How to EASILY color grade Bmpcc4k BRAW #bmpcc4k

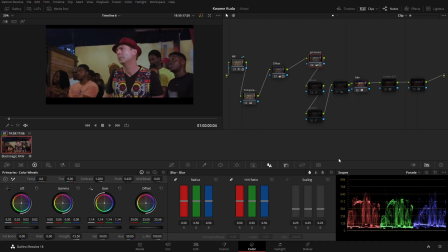So when you add brightness, you are basically stretching the image. When you add contrast, when you do all that stuff. Now, when you come, the changes I made here, I boosted my contrast because I wanted a very contrasty look in this grade. I want to make this look like it was a movie, it was a film.
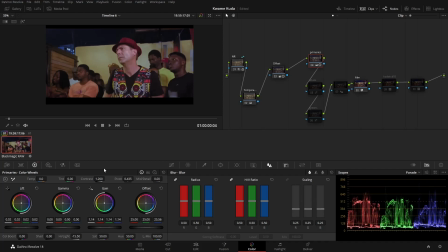Do you get? So yeah, I kind of boosted my contrast all the way to 1.2. 1.2 because I want it contrasty. And then now this is where it gets interesting. So I just turned off my noise reduction because if it's on, my system can't play the footage smoothly.
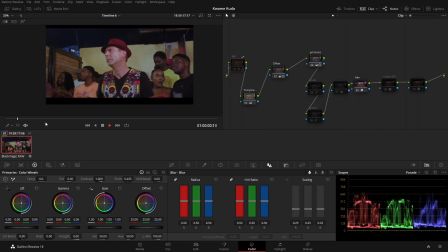So I'm just going to play this through.
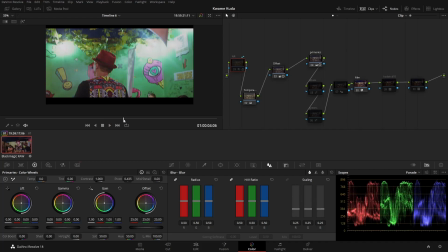And then yeah, as you can see, he walks into the frame and then he tries to take a look at the image.
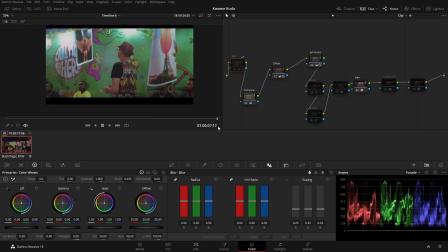this is one of the epic shots that I was able to do. I mean, it was kind of like a tracking shot.
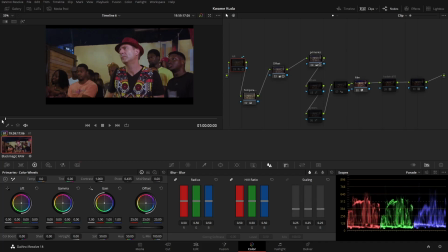So this is like very close in here, and then it moves to a medium close up.
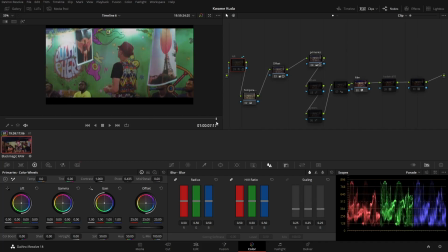I mean, it's wide, but then this isn't exactly wide. It is like a medium close up. So yeah, this was one of the epic shots I did there. And already I can see that the greens are kind of distracting. I mean, this is exactly what we saw that day. Like, this is a corrected image.
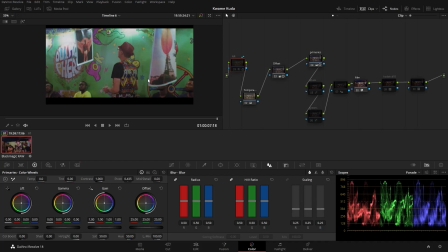This is exactly what the experience was. But then the greens are too loud. If I'm looking at this image, it's just a lot for me to process. We need a way to focus the user's attention on what's very important in this image.
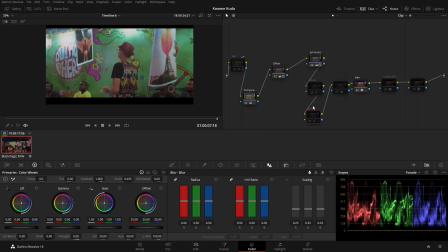Does that make sense? So the first thing I kind of did was something related to blues, but then we'll skip this. I want to talk about the greens for now. So when I enable this node, you can see that what it kind of mutes the greens.
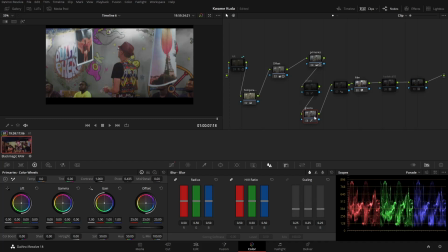Does that make sense? So this is a more clearer picture. Like when I look at this image, my the first impression I get is what? There is someone in the picture that's looking at an art piece. Does that make sense?
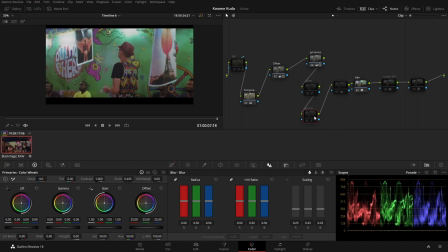So if I turned off this node, you can see that the greens were too loud. Now when I turn it on, you can see that we've muted all the greens. And that's basically what? Me just qualifying the green. So I came into this hue versus sat panel in DaVinci.
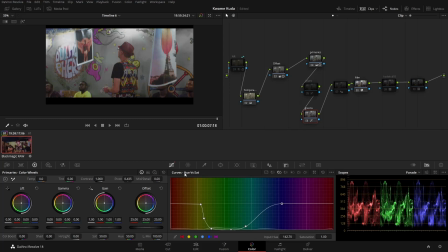Now, hue versus sat just means what you are trying. Hue means color in film. If you hear hue, it means we are referring to colors. Now, when we talk about hue versus sat, it just means what? The saturation of a certain color. So we are comparing the saturation of colors.
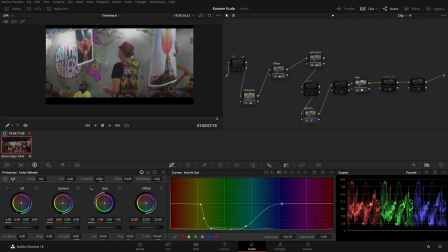Now you can basically just pinpoint any color. You make sure that you have a very good selection and a range of colors within that color that you want to work on. And then if you pull it down, it will reduce the saturation. If you pull it up, it would increase the saturation.
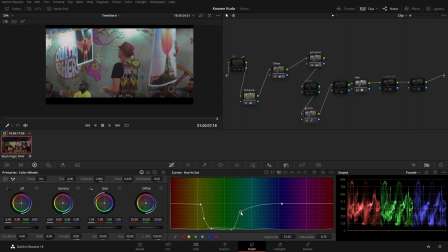Now you can see here. Now that's not a good effect because in my highlights, I don't want any unnecessary colors there. So I can just pack this somewhere here. And if I go into my full screen mode, you can see that what?
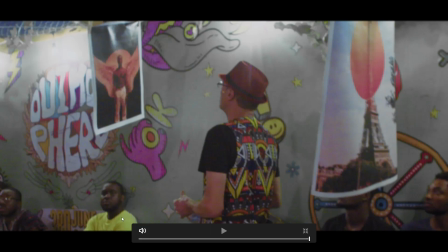Yeah, I mean, we have some color noise, but I can live with that. I mean, I just didn't want the greens to be too loud here. I mean, this looks okay. I like this muted um green.
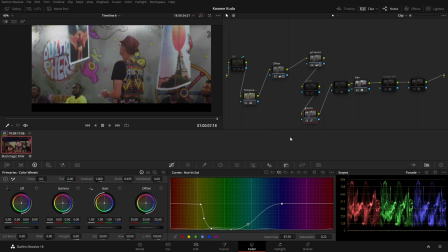I mean, if someone was watching this, they won't even know that it was initially green. And that's one of the things I love about Blackmagic. Like, you can grade the crap out of this camera, and I mean, you will just be able to survive it. So yeah, I muted the greens, and then one more thing, the blues that I skipped.
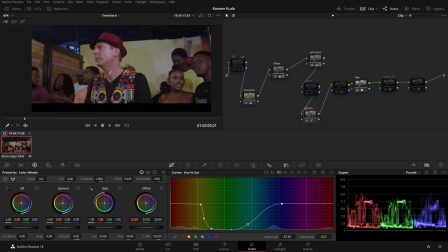I just felt like this blue here is so distracting. Like someone is watching this and their mind goes like, "Oh, what's that? Like, is it that important? Like, what's is it a place? What's happening there?" So I didn't want that, so I muted that as well. So I same thing.